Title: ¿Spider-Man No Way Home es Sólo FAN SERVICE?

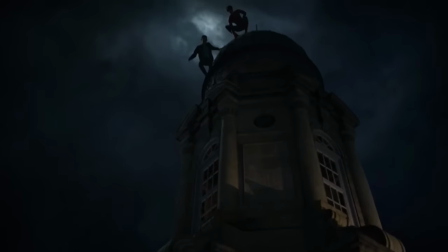Lo he dicho antes, el momento para presentarlos era cuando están en el techo de la escuela y vemos sus sombras a contraluz de la luna
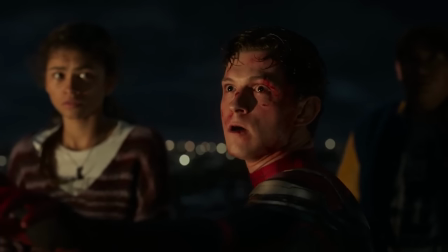Quizá antes un anticipo de que Ned pudo abrir un portal sin revelarnos que había adentro y listo Quitando lo de la casa de Ned,
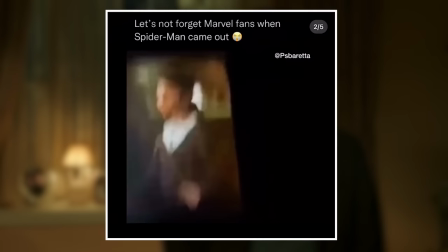que solo sirvió para que gritáramos en el cine y un tipo se diera una marometa En serio, estoy traumado con eso, lo siento La del techo de la preparatoria,
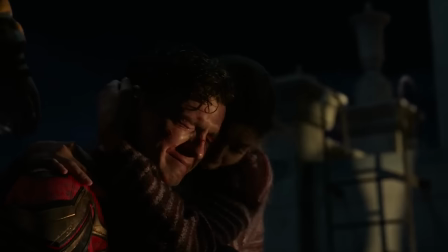en serio, me parece un pedazo de escena Para mí esta es la mejor interacción entre los tres
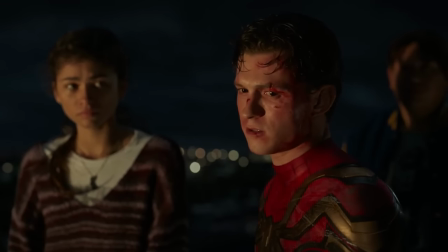Comparan sus tragedias, Tom se da cuenta de que no está solo como él creía Y me encanta el uso de la frase mítica
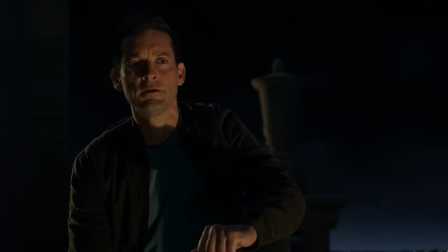del gran poder y la gran responsabilidad Porque no solo está ahí para el fanservice Cuando los tres la recitan,
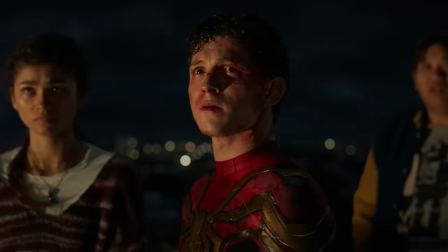entran en razón de que la muerte de sus tíos tuvo un propósito Sí,
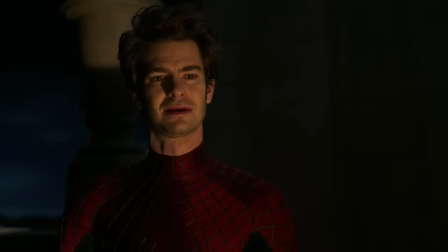sigue siendo una tragedia Al menos para Toby y Andrew fue algo que los atormentó por años Y el segundo ni
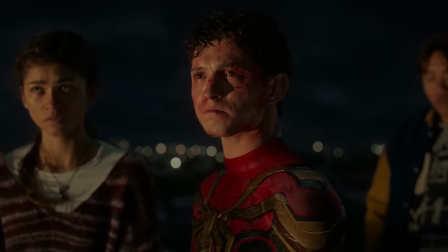siquiera cerró ese arco Pero ahora sabiendo que todo el bien que han hecho fue gracias a eso Hace que
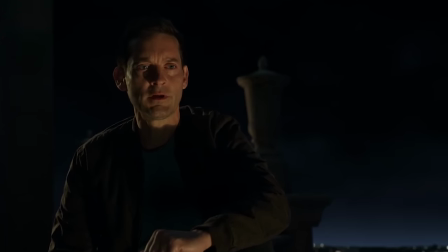al menos calmen un poco sus conciencias En especial Toby que siempre se sintió culpable por lo que pasó esa noche Y lo vuelve importante para los tres Y
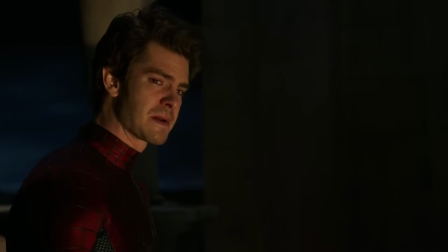eso también me gustó mucho Los personajes no solo aparecen para saludar y se van Oye hasta Amazing tiene su redención salvando a Michelle Y lo
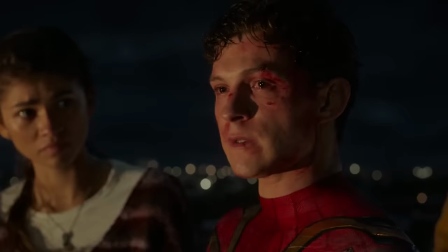mismo, no menosprecia lo que vivió Solo lo ayudó a seguir adelante Y lo mejor es que no era necesario, pero ahí está, para que no solo sea un bulto.
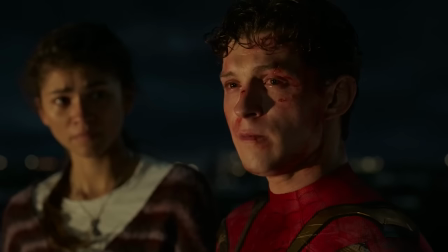Por este tipo de detalles me cuesta decir que No Way Home es solo un festival de fanservice.
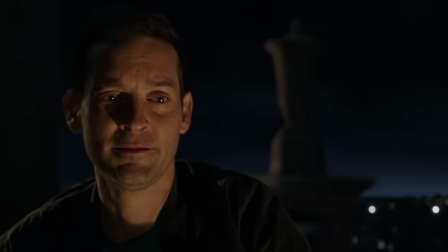Estos detalles y el papel de los villanos como el Duende Verde no me hacen verlo así.
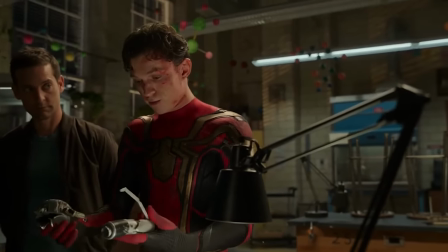Incluso hay una cosita que me agrada mucho.
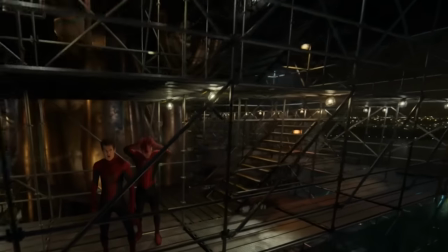La dinámica de las peleas es muy diferente, y es que si recordamos, Tom Holland se enfrentó a Volter y Misterio antes.
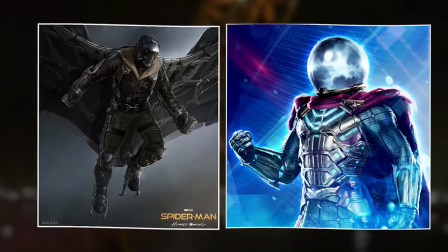Villanos interesantes en historia, pero muy poco en acción.
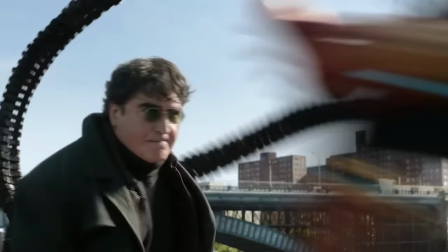Y cuando el Dr. Octopus aparece, golpea, avienta e incluso intenta asesinar de formas crueles al personaje sin titubear.
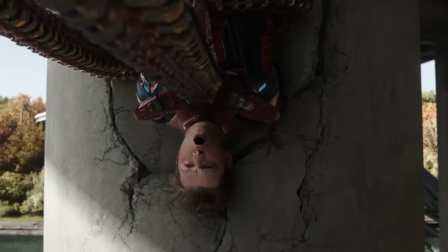Para el Spidey del UCM esto es nuevo y no hay mejor forma de representarlo que cuando golpea al duende verde y el sujeto solo se está riendo.
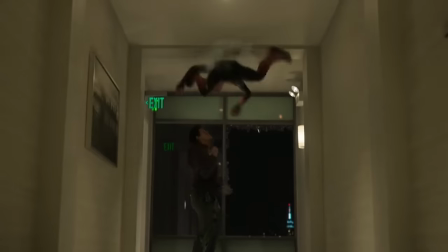Estos tipos no llegaron a jugar y adoro como te dejan claro esto con la forma en la que combaten.
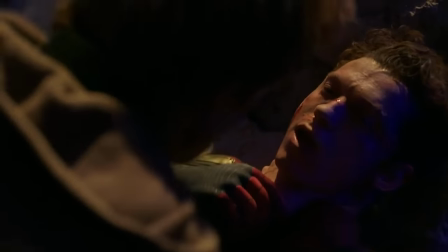Nuevamente, buenas maneras de hacer fanservice. Pero si quieren hablar de conflictos,
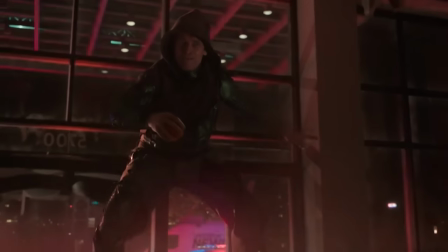claro que hay otros que tenemos que platicar El verdadero problema para mí es que no se detuvieron a pulir algunas cosas El guión tiene sus problemas,
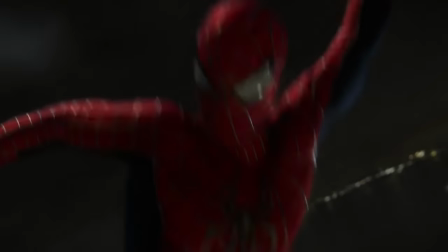como ya mencioné Y no podemos dejar de mencionar los efectos visuales nefastos No sé cómo esta madre tuvo nominación al Oscar
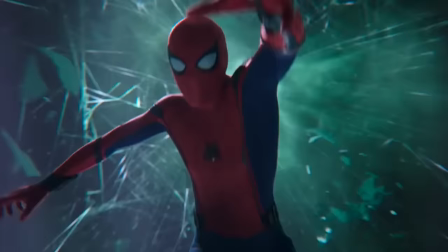Venimos de un gran trabajo con Far From Home Y el resultado aquí es
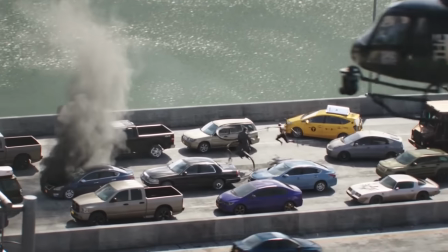hasta insultante Hay escenas que se ven bien como la pelá con Octavius
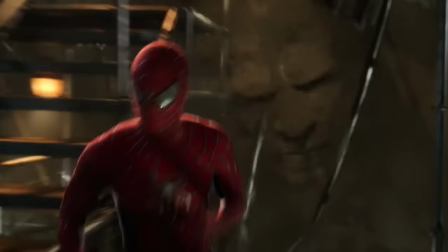o el Duende Verde Pero el cómo llevaron a lo digital el traje de Toby O reciclaron
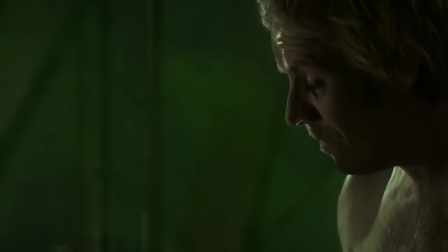escenas de Spider-Man 2 o Amazing 1 es ridículo Siento
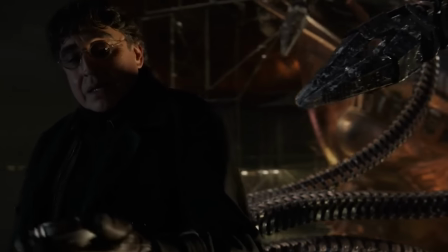que la cinta es una buena forma de hacer fanservice Los personajes que traes de regreso tienen que servir para algo Y aquí es lo que sucede
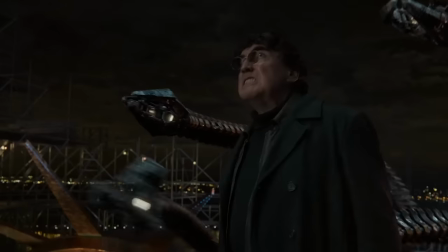Sé que hay bandita que tiene muchos problemas con el concepto del fanservice y el hecho de que aparezca ya los hace pensar que esto es totalmente malo,
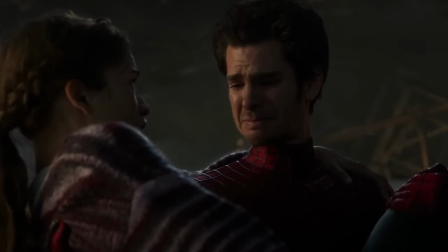incluso utilizándolo como argumento para decir que tal cinta es mala. Pero yo no puedo verlo así.
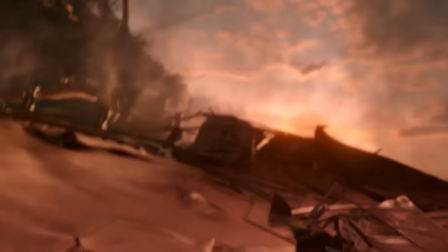Es una herramienta narrativa al final de todo, y como en toda situación, si se utiliza correctamente, la obra quedará bien.
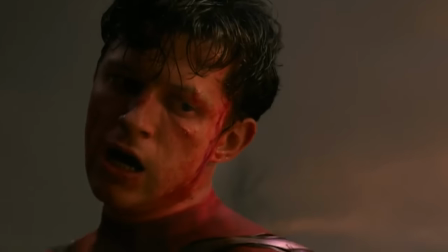Este no es el problema de No Way Home.
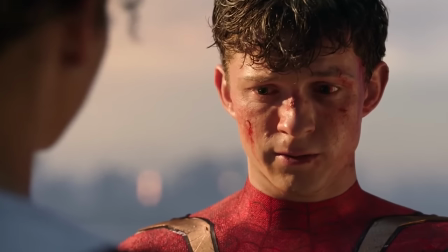Curiosamente sus tropiezos más grandes vienden de su propio universo, el hechizo con muchas fallas que no se justifica, por ejemplo, ¿por qué Electro está ahí?